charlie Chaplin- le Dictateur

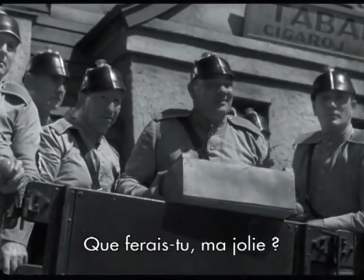(17:08) I wish I was a man. I'd show you. Now, what would you do, my pretty maid? Ah, oh, you're very brave altogether, but not one of you got guts to stand up alone and fight.
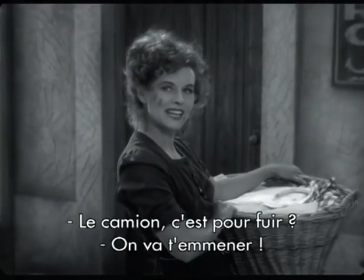(17:17) Ah, shut up. Is that why you got a truck to run away in case somebody hits your back? Shut up or we'll take you down.
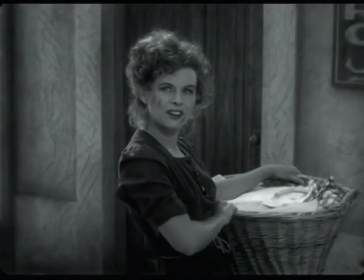(17:22) All right, come on and take me. You get a lot of medals for it. All you can do is to pick on women and rob defenseless people.
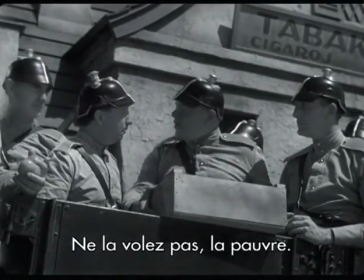(17:27) Ah, don't rob the poor girl, boys. Give her back her tomatoes. Here.
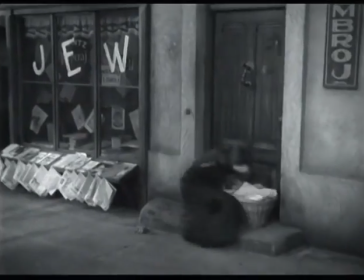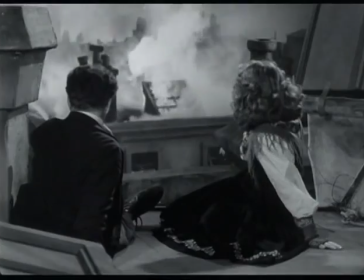(17:37)
Tout au long du film, elle est celle qui rêve d'un monde meilleur ou d'une terre promise.
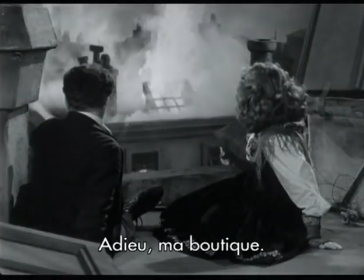(17:44) There goes the barbershop.
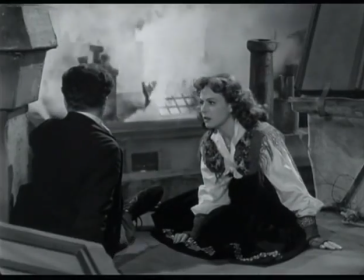(17:48) Never mind, we can start again. We can go to Austerlitz, that's still a free country.
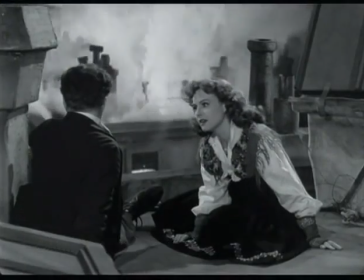(17:54) Mr. Jekyll says it's beautiful there. Wonderful green fields and they grow apples and grapes.
En 38, quand il y a la Kristallnacht, je pense que là, il a dû cristalliser aussi définitivement son scénario et le contenu de son scénario. Parce que quand on voit le film attentivement,
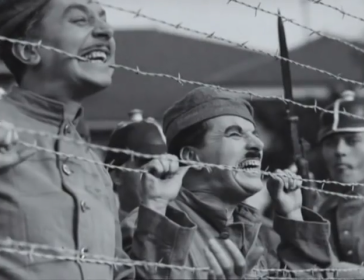(18:12)
on parle des camps de concentration, puisque en 38, on envoie déjà 30 000 juifs au camp de concentration après la suite des Kristallnacht. Et il parle aussi, c'est lui qui joue Goering, à un moment donné, il arrive...
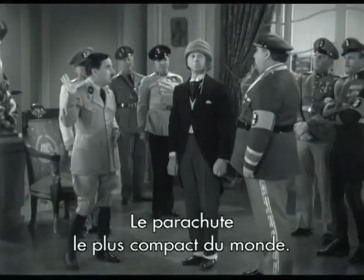(18:31)
Si vous vous souvenez, il trouve des faux parachutes.
The most compact in the world, worn like an ordinary hat.
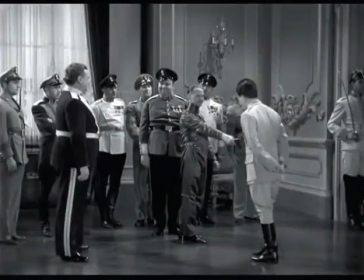(18:38)
Des fausses protections contre les balles.
Shoot.
Il lui dit, j'ai trouvé un gaz qui peut éliminer tout le monde, etc. Donc, il s'agit déjà du cyclone. Et le cyclone, on parle, c'est-à-dire dans le film, on parle du cyclone indirectement dès 38.
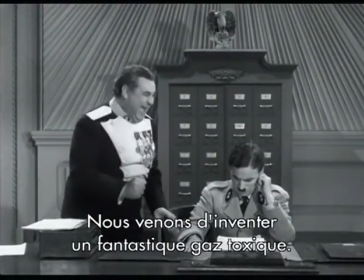(19:00) We've just discovered the most wonderful, the most marvelous poison gas. It will kill everybody. All right, later, later, later.
Et c'est vrai que quand on voit le film comme ça, ça paraît comme une sorte de pochade. Mais quand on connaît maintenant l'histoire comme on la connaissait à l'époque, comme on ne la connaissait pas à l'époque, on s'aperçoit qu'il avait raison partout, qu'il était un visionnaire.
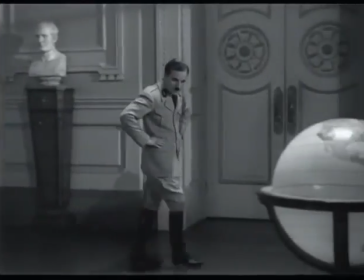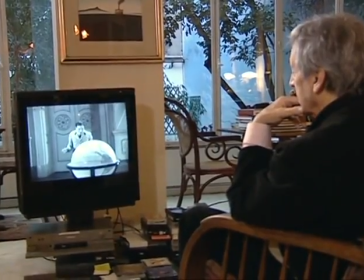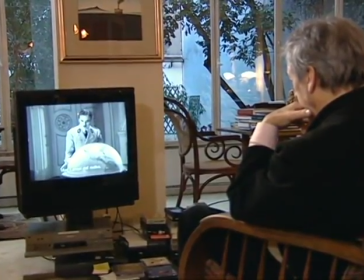(19:36) Out Caesar, out Nolus, Emperor of the world.
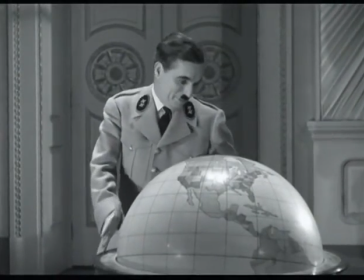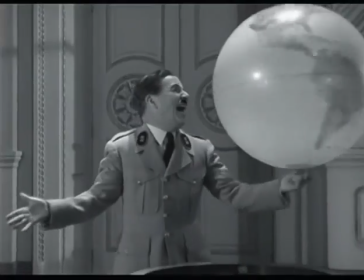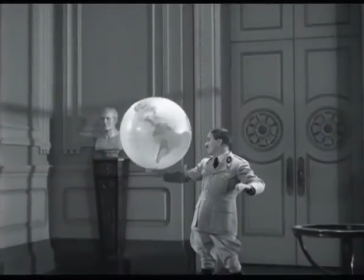(19:55)
La scène du ballon, c'est probablement une des scènes les plus géniales du cinéma, parce que il y a l'idée forte, forte derrière sur la dictature. Et il y a la réaction contre la dictature, il y a le drame, puisqu'on veut prendre la terre, et en même temps il y a le ridicule, et puis il y a la danse. C'est une chorégraphie totale, absolue.
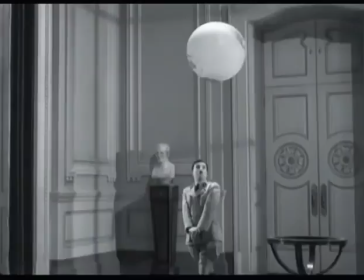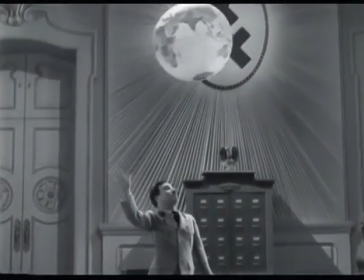(20:26)
Il a dû le faire en continuité, et puis il y a des plans de coupe sur le ballon, qui monte et qui redescend. Parce que tout ça, c'est en continuité jusque-là.
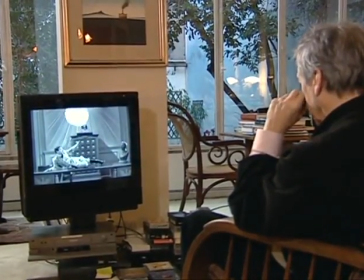(20:36)
Voilà. Ça lui permet de passer à un autre plan. Là, il n'est pas Hitler, il est Charlie Chaplin, complètement.
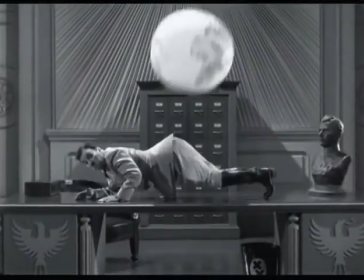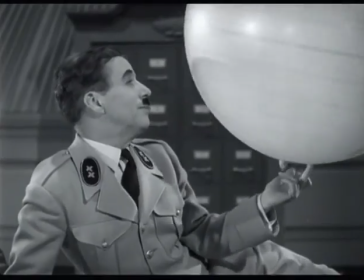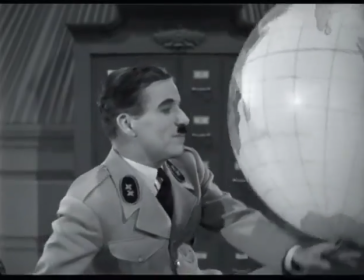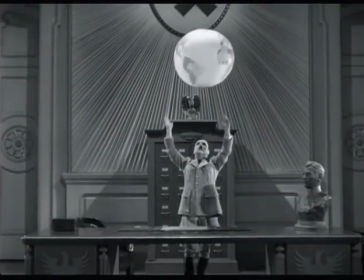(21:00)
Il joue avec ça comme avec l'amour qu'on a pour une femme, l'amour sensuel. Et en même temps, c'est de cet amour, on voit l'horreur de quelqu'un qui peut manipuler la terre comme cela.
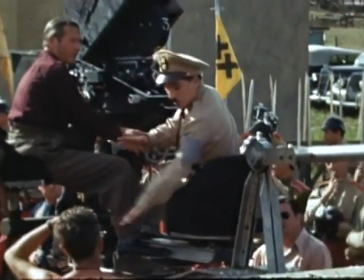(21:28)
Le tournage du dictateur se termina en mars 1940. Mais Chaplin devait encore tourner la scène du discours final qui dure 6 minutes.
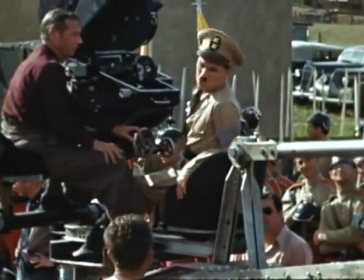(21:36)
Ses collaborateurs n'étaient guère convaincus par cette scène.
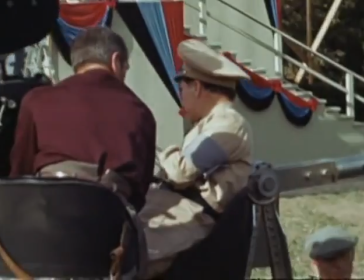(21:39)
Pour se justifier, Chaplin dira que le discours était celui qu'aurait tenu le petit barbier juif parlant d'une terre promise et d'un monde meilleur.
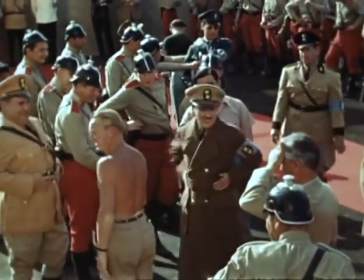(21:48)
Un détail discret souligne que ce n'est pas Hinkel qui s'adresse à ses soldats, mais le barbier.
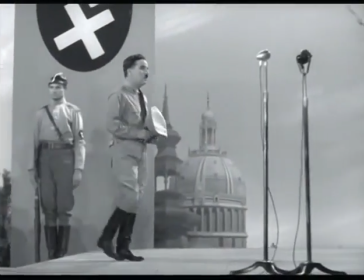(21:53)
La petite mèche blanche au-dessus de la moustache noire.
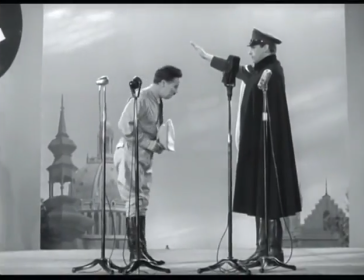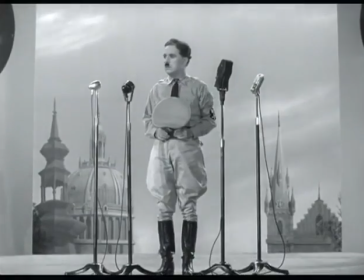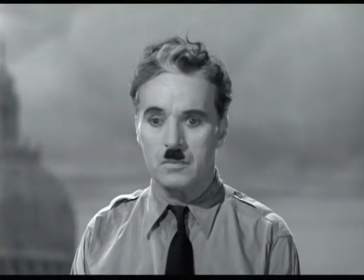(22:07)
On a tendance à se dire, mais il est entouré des nazis, donc il faut que quelqu'un réagisse.
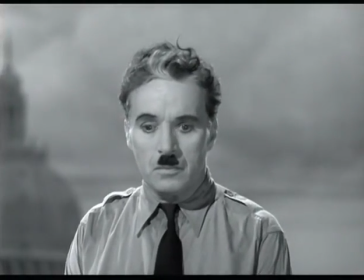(22:13)
Non, on s'approche de lui, il reste seul, et on n'est plus qu'avec lui et les discours, simplement.
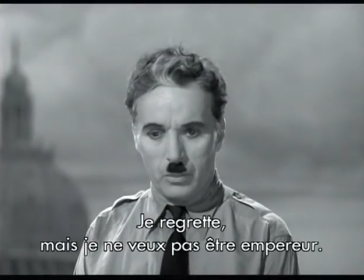(22:18) I'm sorry, but I don't want to be an emperor. That's not my business.
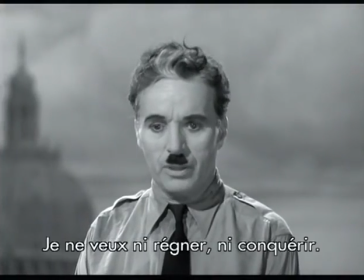(22:23) I don't want to rule or conquer anyone. I should like to help everyone if possible.
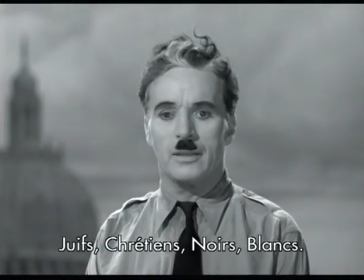(22:28) Jew, Gentile, black man, white.
Et là, il est très cinématographique, parce qu'il élimine tout élément autour de lui, qui peuvent repenser à Hitler, qui peuvent penser aux plaisanteries qu'il faisait avant, avec les micros, avec ses voisins comme ça, imbéciles. Et ça, c'est des subtilités cinématographiques qui ne se voient pas, mais qui se sentent, à mon avis, par les spectateurs immédiatement, parce qu'on reste entièrement sur lui.
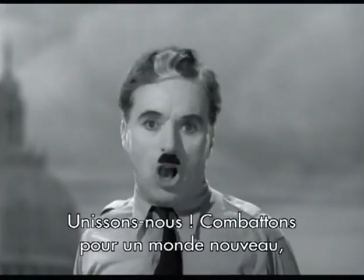(22:54) Let us all unite!
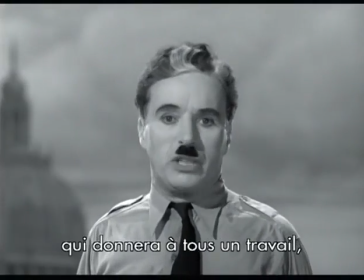(22:56) Let us fight for a new world, a decent world, that will give men a chance to work, that will give youth a future and old age a security.
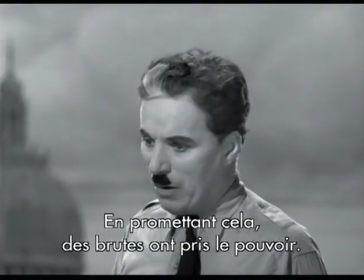(23:04) By the promise of these things, brutes have risen to power. But they lie. They do not fulfill that promise.
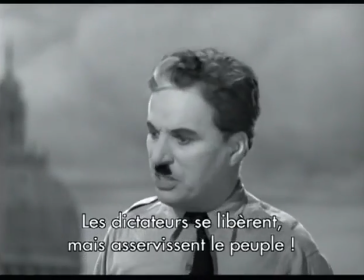(23:10) They never will. Dictators free themselves, but they enslave the people.
C'était la chose la plus inhabituelle au monde à l'époque, qui est d'avoir le courage, ou plutôt la témérité, de faire un discours aussi long pour finir un spectacle. Parce que pour les Américains à l'époque, le film, c'était un spectacle qu'il fallait trouver là.
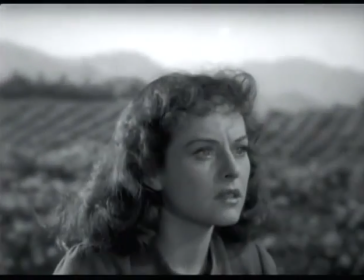(23:34) Hannah. Can you hear me? Wherever you are, look up, Hannah.
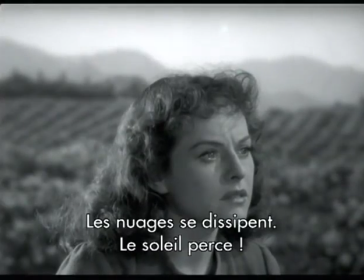(23:42) The clouds are lifting. The sun is breaking through. We are coming out of the darkness into the light.
C'est l'essentiel du cinéma qui veut finalement les visages humains. Ça, on ne peut pas dire le reste, les grands paysages, les grandes actions, etc. Moi, je pense que le grand paysage du cinéma, c'est lui qui dit tout ou rien. C'est quand même le visage humain.